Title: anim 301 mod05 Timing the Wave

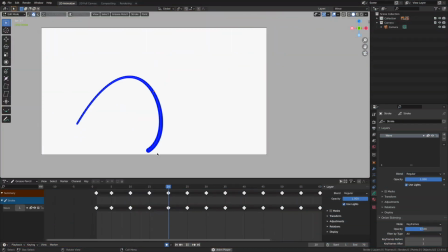So I've been spending some time working on the keyframes, and I've established a whole bunch of them, and I'm pretty pleased with the overall result that I've created here. And with the keyframes now done, I can advance on to establishing the timing.
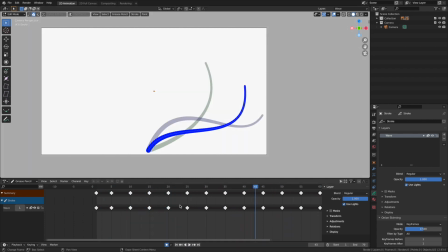If you look closely down here inside of my timeline, let me just stop it here real fast, you can see that I've evenly spaced out all of my keyframes. All of my keyframes are just 5 frames apart. And we don't want to keep it like this because this creates a linear animation where all of the keyframes and poses are evenly spaced in the timeline.
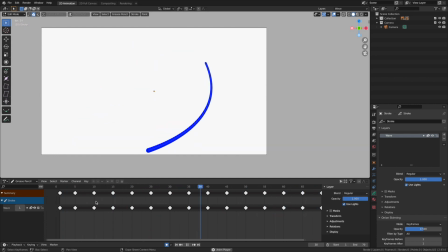This doesn't give us a good sense of weight. It doesn't give us a really great sense of the part of the animation where it's the fastest and slowest. We need to go in and start looking at the timing. And the great thing about working inside of Blender, or any computer animation process that is that we can just move these keyframes
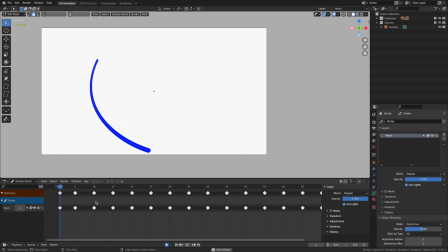around inside of our timeline to get a better understanding of where it's going to be slow and where it's going to be fast. So let's go ahead and start that process. I'm going to stop my animation and I'm going to begin here at the beginning. Now, to help me out, and this is just an organizational thing for me,
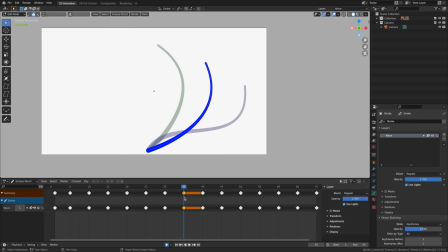I'm going to start tagging some of my keyframes with some of our keyframe types. So I'm going to hit the R key, and I'm going to have this one be the extreme one, this guy right there. That way I know that this is the end, and then way out over here, do the same thing, just so we're consistent.
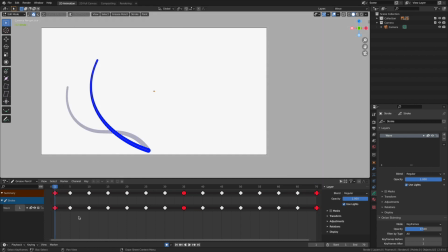So all of the red ones are the extreme pose, right? This is where it's the furthest on the left. This is where it's the furthest on the right. And then this is, once again, a duplicate of frame 1.
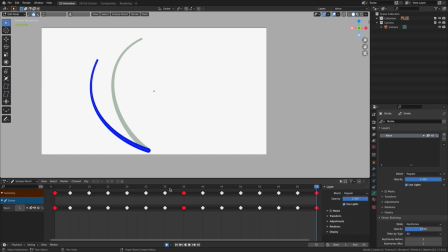Okay, so now that I have a good visualization of all of these keyframes and their function inside of the larger structure itself, let's start experimenting with the timing here. And this is where it gets really cool. In my imagination, as I start to plan this out, I think I want to have the movement be real slow at the beginning,
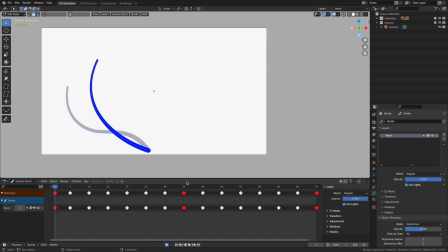and then fast in the middle, and then once again, real slow at the end. That way it makes it feel like the motor is really having to push and then pull this animation. So I want to create the idea that the motor of the engine is really moving slow in here,
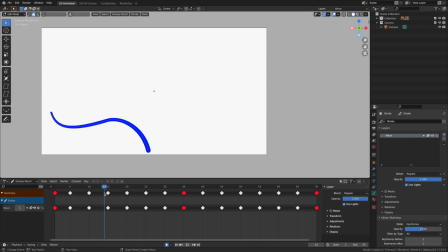and then finally it picks up steam, maybe right about here, and then we're going to start to really cook, and then once it gets back down to right about there, this is when it starts to return the other way. So I'm going to change the timing in here. So once again, it's having to lift this entire arm, then whoosh, it's going to go back. So let's start experimenting with that timing.
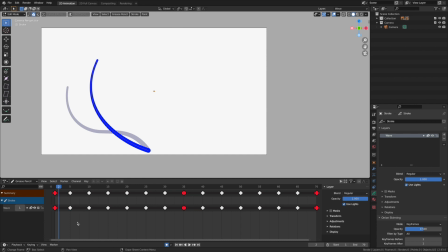And we're going to do all of this just with the existing keyframes inside of my timeline. I'm just going to select them, drag them around, and start exploring what that timing can be. I want you to remember that we are exploring what that timing can be.
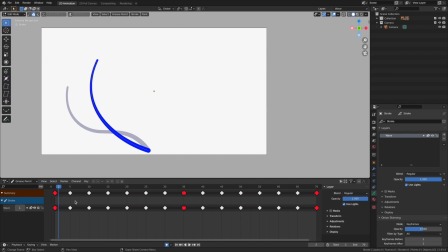It's going to be different for each one of us. My sense of timing is going to be very different than your sense of timing, and that's totally fine and very cool. So explore it. There is no wrong way. But let's start going in and establishing that weight.
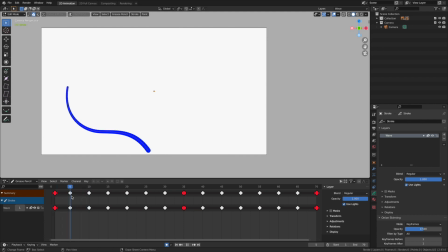Okay, since I want it to move real slowly in here, I think what I'm going to do is that I'm going to start spreading out some of these keyframes. The distance they travel is really not that much. So I want to have a lot of in-betweens between this keyframe and that one.
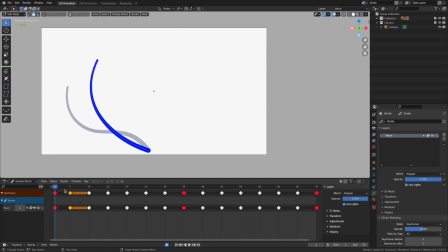So I think what I'm going to do is, here's what I'm going to do. I'm going to grab all of my keyframes. Yeah, and I'm going to scale them. And I'm going to move them. Oops, excuse me.
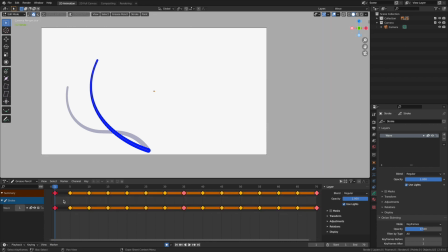I wanted to have my timeline, or my playhead be on frame 1. And now when I scale it, they're all proportionally move. So I think I want to have 10 frames of movement here. Yeah, let's see what this looks like.
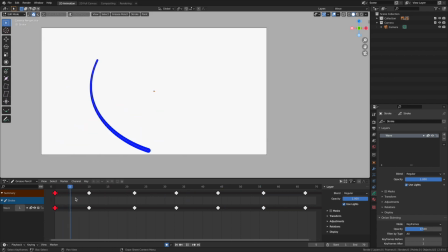Okay, now we got to start making up the time here. This is good. So it's 10 frames. It's going to move really slowly in here. And then once it gets to that keyframe, yeah, from this one forward, I want it to move very fast. So I'm going to zoom out in my timeline,
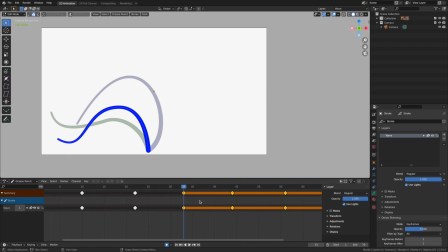grab all of my keyframes, and now I'm going to scale them back because this is where I want it to move fast.